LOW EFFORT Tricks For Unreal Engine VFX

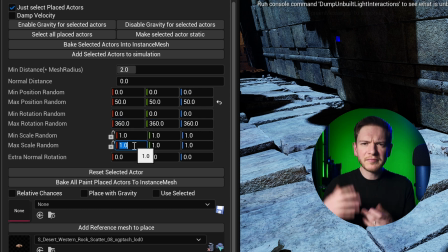245s
Add a maximum position, random rotation as well, and a random scale. And the most important thing, place with gravity.
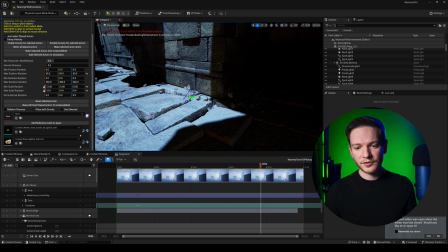253s
I'm going to place loads of rocks just around this join right here, and it's going to hide that seam for me.
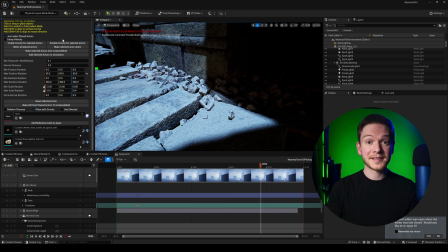260s
The great thing about this is everything falls in a natural way.
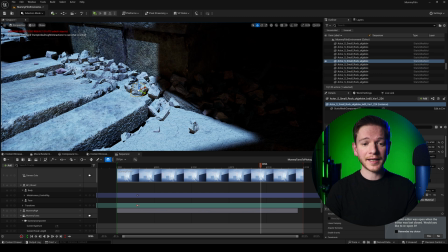264s
And if I go back to selection mode, I can still select individual rocks and move them or remove them if I want to. So if something bugged out, I'm not stuck with a huge amount of rocks that I need to all select at once. And of course, this corner is not going to be in a close-up of my film. If this was featured in a close-up, I would do a lot more work on this area, but I don't have to.
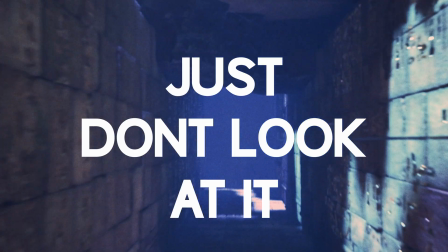283s
Tip number four, just don't look at it.
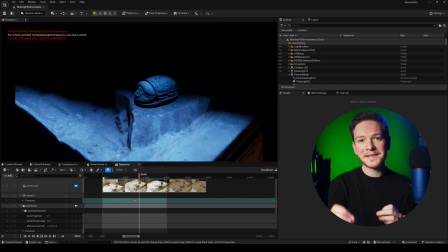285s
So you can see in this shot that I've got right here, I have a really nice piece of photogrammetry sat on top of a not so nice piece of photogrammetry. We need to do some things here to improve this shot. Before we get into the camera settings,
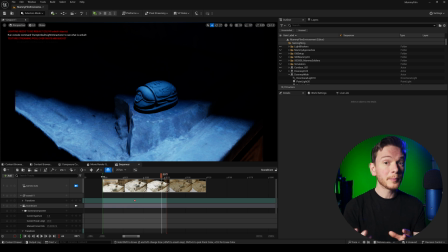297s
I can improve this bad piece of photogrammetry with a little bit of a material tweak because it didn't come with a normal map, and I can definitely add one from my Megascans assets. If I just select that mesh, go into the material.
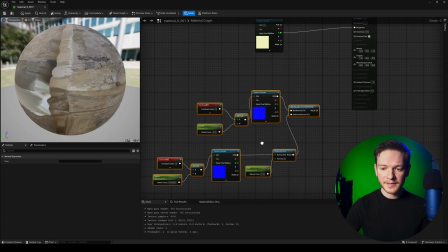309s
So what you can see I've got in the material right now is something very simple. It's two normal maps that I'm blending together.
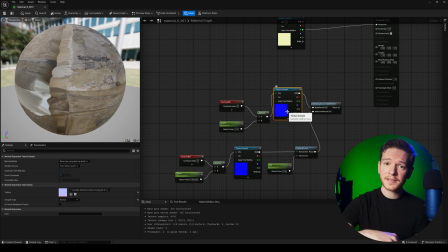315s
One of them is from one of the sandstone assets from Megascans, and another one is a slightly different one.
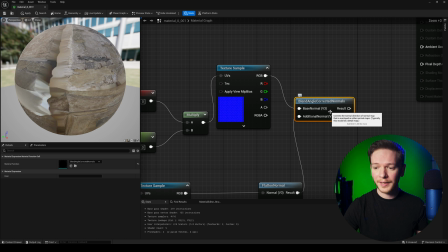320s
And I'm just using this node here, which is blend angle corrected normals, to make that merge. You shouldn't use a lerp node with normal maps. You should use blend angle corrected normals.
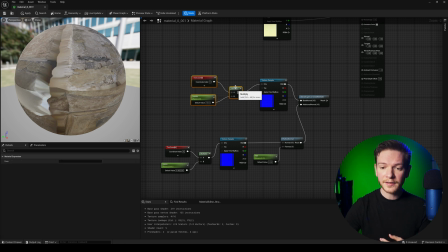331s
The only other thing I've got going on here is a couple of different levels of tiling. So I'm tiling this one by 10 and this one by about 8.4. And I've dialed that in visually just by checking in the viewport and changing those values.
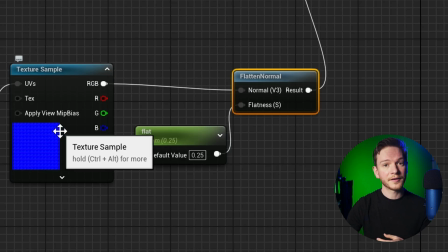344s
I've also added a flattened normal to this second one right here, which just makes it slightly less pronounced.
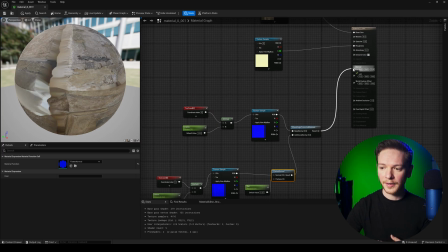350s
All I need to do for this is link this up to my normal map right here and hit apply and watch the difference.
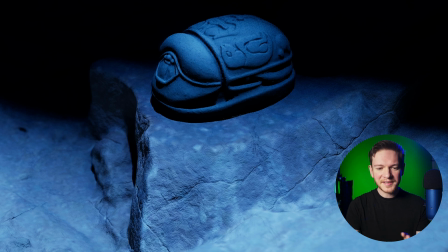357s
See, that looks better, but I'm still not very happy with the way that geometry looks.
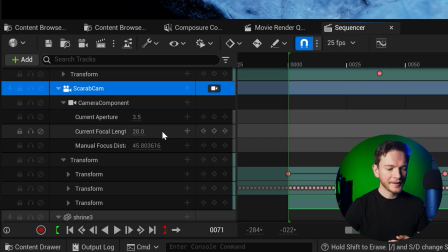362s
So I'm in my sequencer right here, and you can see I've got my Scarab cam right here, which is a 28mm lens with a 3.5 f-stop. So it's got quite deep depth of field, and it's also kind of wide.
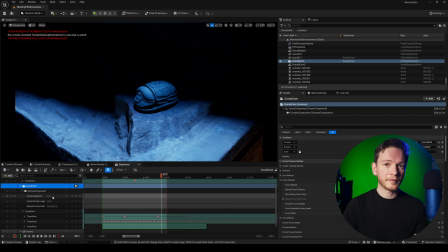373s
So what I'm going to do is I'm going to go closer in on this Scarab by using a longer focal length, which will eliminate some of the geometry from my shot for a start.
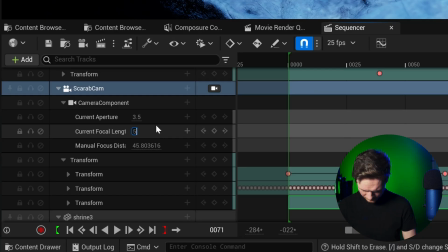381s
So let's put this onto a 50mm. And that's obviously brought us a lot closer to the mesh.
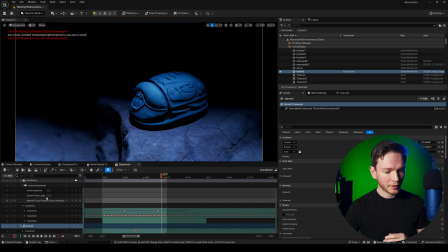387s
So what we need to do now is open that aperture. So we're going to go from 3.5 to a 2.
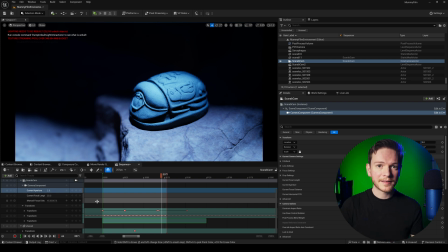393s
So that's obviously shortened the depth of field, which means that we're more focused on the Scarab than we are on anything else in the shot. So it's blurred the background and a little bit of the foreground here as well. So we don't have to worry about people getting distracted by any poor textures or poor geometry.
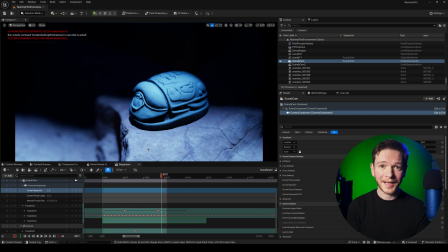408s
So this is a pretty good low effort hack if you just want to blur something out slightly so that it's not as noticeable and focus people's attention elsewhere.
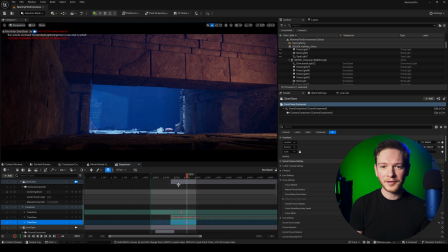416s
Bit of misdirection. Another great example would be a shot like this one, where I've got this stone doorway that's just coming down in the frame. And there's a few things in this shot that I don't really want showing up in the foreground, particularly these textures on the left-hand side, because they're just not high resolution enough to hold up well. And yes, we can replace textures, as we've already discovered, but in the spirit of low effort hacks, what if I just move the camera?
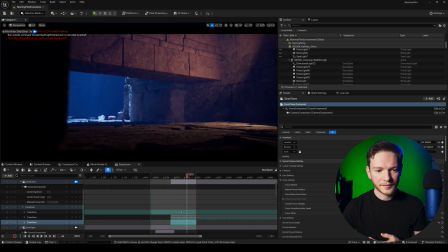439s
I can just move it over to the left, turn the camera like this. So we're still facing the doorway, which is of course the focus of this shot, but I've blocked anything on the left hand side that might have been a little bit distracting, and I've just dirtied the frame with the wall.
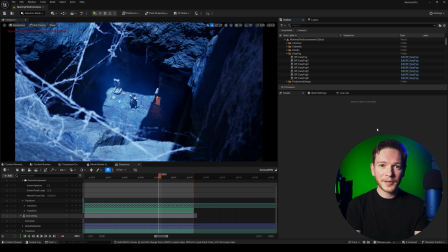453s
And I've done the same thing in this shot as well, which is a big wide shot, which could have been really difficult if I had a really large area to dress with props, but I've actually just used 4 or 5 boulders to dirty the frame around the edge, some cobwebs as well, and now I just have the center part of the frame to worry about. So I've dressed that appropriately, I've got my character in the center,
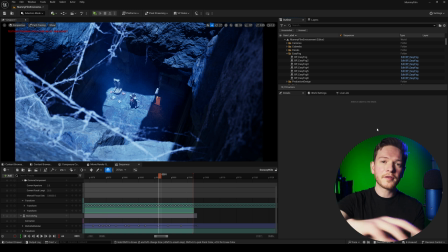473s
and lit it so that the character is illuminated with other things in darkness, which as we've discovered is a pretty useful tool. So using all of these tricks at once can really speed things up because you have a lot less work to do. The full Treasure of the Mummy short film is going to be coming to the channel early next year. I'm really excited about releasing it.